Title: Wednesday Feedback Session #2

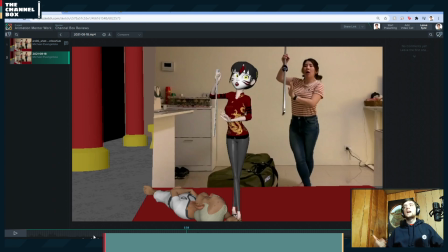569s
So you add more contrast, because if she's moving a bunch before that, it kind of takes away from her yanking that sword out.
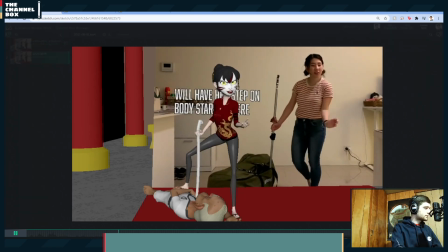577s I killed your master. With your own sword, no less. And I killed your master. With your own sword.
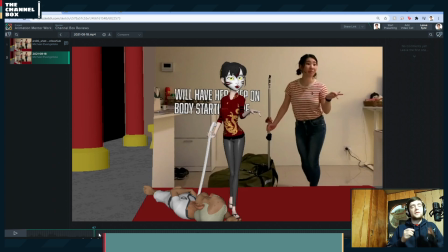588s
So I would like maybe shoot some more reference for this. Maybe if you can get the person in your reference to shoot again or something. I would try to keep the first bit relatively the same, but once you get into the part of I killed your master,
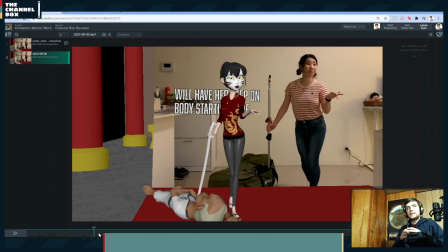603s
try to make it much more subtle, much more contained, and just hold that until she pulls the sword out. That way you're really going to contrast, because I think that would really up this performance and make her seem more seductive / evil
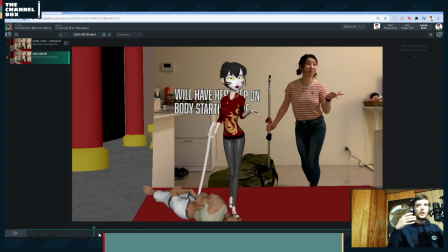619s
Because right now everything is just really broad and she's just moving around a lot, and I'd like to tone that down before she pulls out the sword.
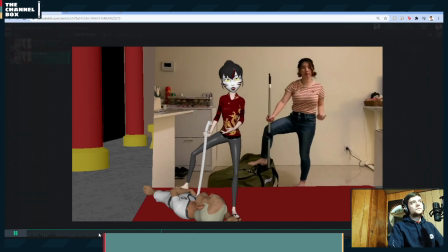626s Master, with your own sword, no less. And now I'm gonna kill you too.
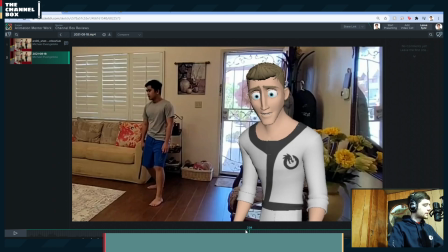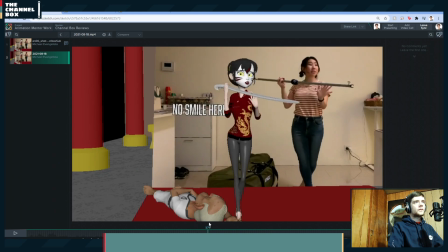638s And now I'm gonna kill you too.
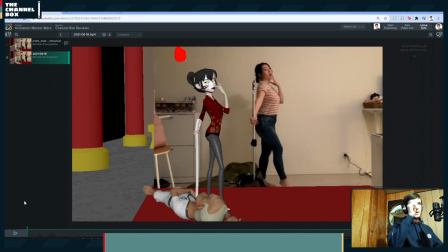643s
And then to get into posing, I like what she has in the reference here where her head is tilted up.
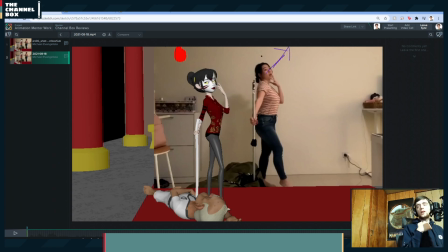659s
That's a much more sleek, suave, evil kind of a head pose, as opposed to this where it's more down and to the right. I would try to get her head more up like this.
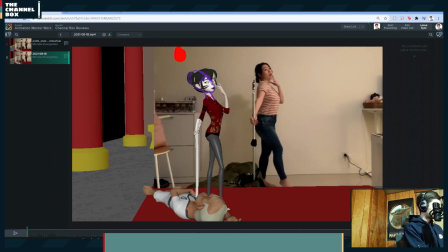681s
Get that neck back. Have the fingers out in silhouette here.
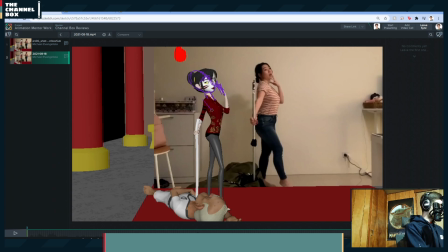701s
Maybe slightly turn the body towards camera just a bit, so you can get this arm out just a little bit. Try to bend this arm in so she's holding the sword here, just so you get less foreshortening in the arm.
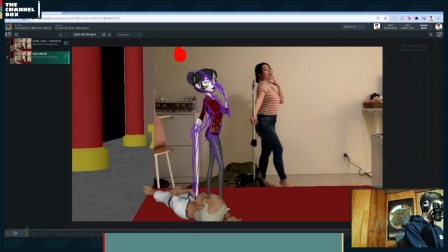723s
Try to tilt the hips a bit this way. Got this leg here, and then maybe getting this leg here. So just slightly pushing the pose, but trying to get it a little more
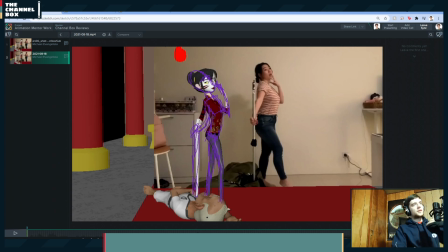741s
less foreshortening in the screen left arm, getting the screen right arm out a little bit, twisting the chest a bit.
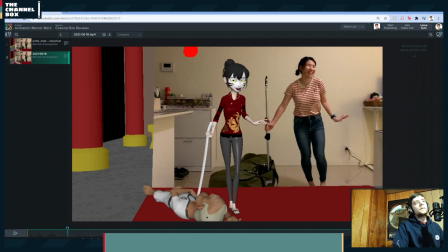747s That's right. That's right.
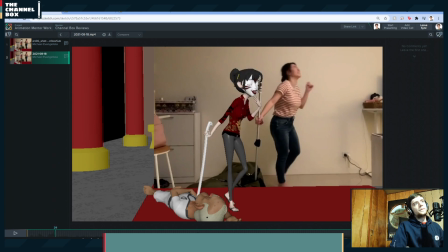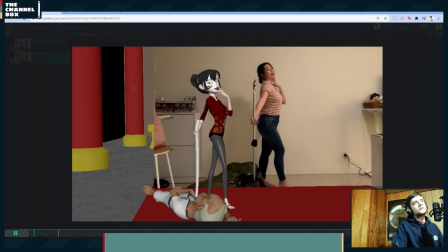771s That's right.
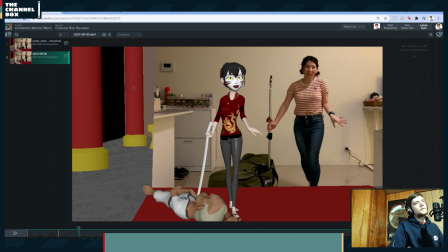That's another pose.
I killed you.
Let's pose there. Okay.
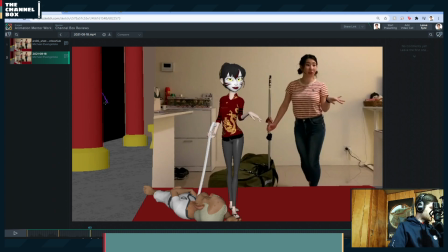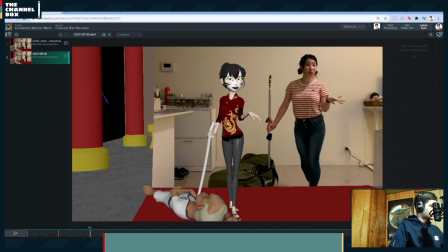806s
So here I would try to lean her forward just a little bit more. Right now she feels, if I was to look from the side view, she would be very straight up and down.
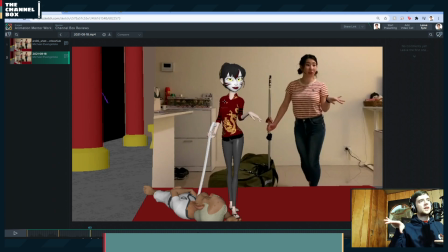815s
And in your reference, she's leaning her chest out forward. So I would try to get her to be a little farther forward.
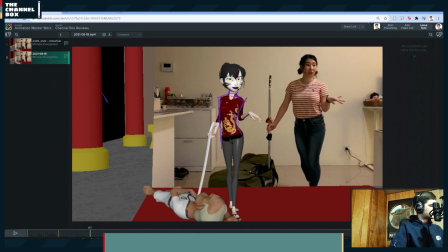837s
Get her head to be a little bit more in line.
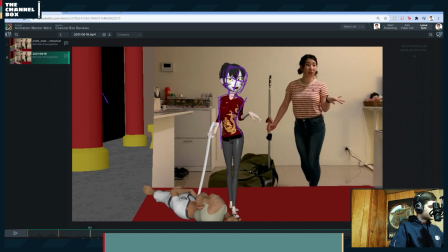850s
With the neck to get us more smooth line of action. I would possibly try to bend the knee inwards.
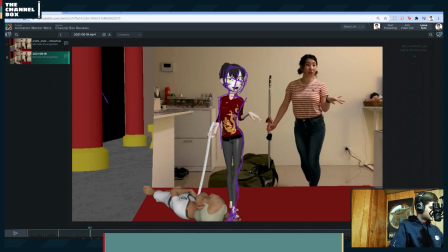865s
And rotate the foot inwards too. Because right now the foot's turned out and I just don't think that's working super well. And then getting this foot, you know, this is probably pushing the feet crossing just a little too much.
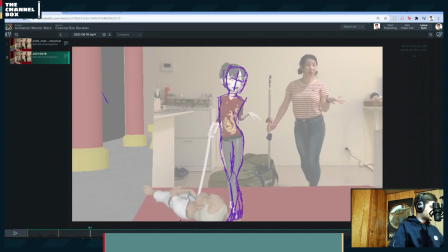883s
But I think it makes a more appealing pose to have the feet a bit more crossed and having the knees turned in like that. Left knee to the right, right knee to the left.
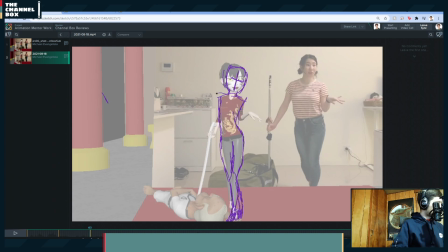899s
And then really try to push the shoulders. So getting this shoulder. I'd go ahead and try to push this arm out this way.
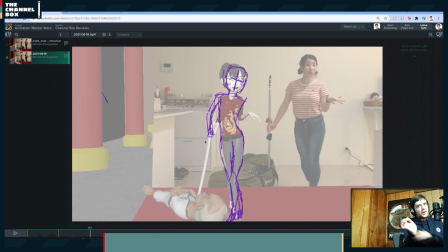916s
I don't like that it's squashed in and her wrist is super bent and it's like broken almost. So try to get that out this way. And that's also going to push the pose in one direction.
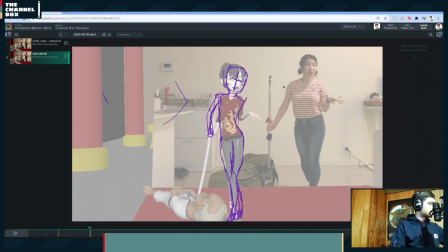928s
So if you have the right arm in like this and this arm in like that, it really doesn't push the body in any certain direction. But if this arm's like this arm's like this, then you have a directionality to the body, right? So this one's coming out,
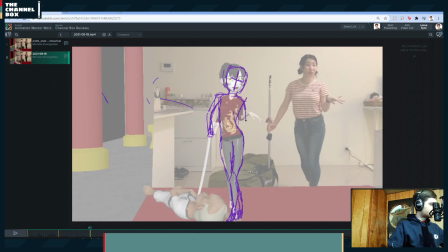945s
this one's coming in, maybe drop the shoulder just to push that out, get this out like here, and then you get that nice like hand pose. I think that makes a more appealing pose, really getting her out and forward,
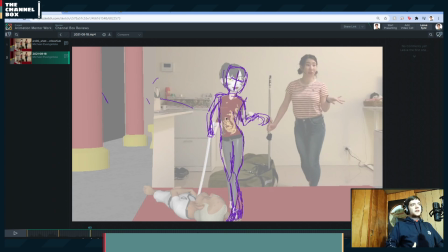962s
as opposed to keeping her very stiff and straight and having both arms like squashed in like that.
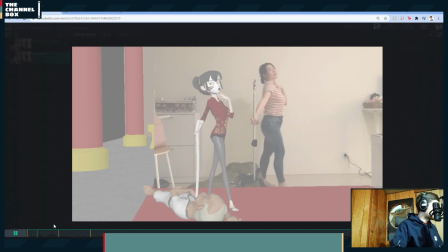973s
That's right.
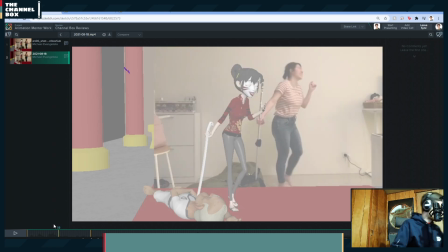That's right.
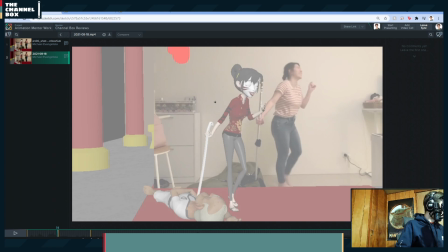So here I would really try to push the pose. I think you're pretty much there with the hips. I think they need to be a little more
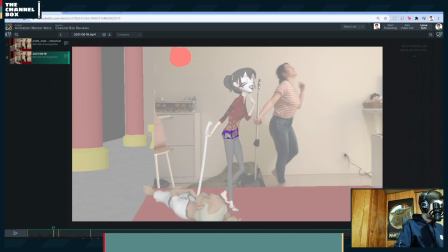up in this angle. And then I would really try to push this part.
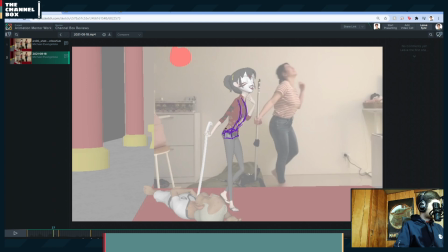Of how she's flexing with the hips and the abs first and then rotating forward.
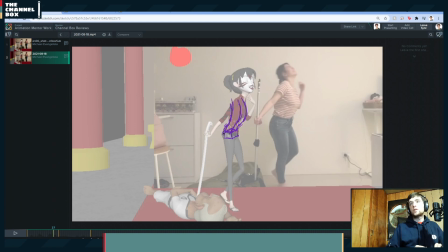1036s
Is my video cutting out? I have been having internet issues all day, so if my video or audio's cutting out, could somebody let me know in the chat? Can you guys see and hear me all right?
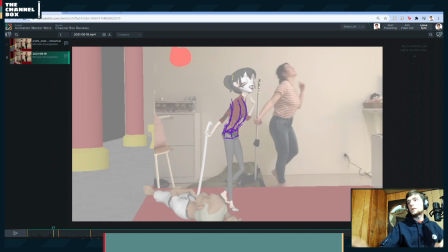1056s
Let me just type in the chat.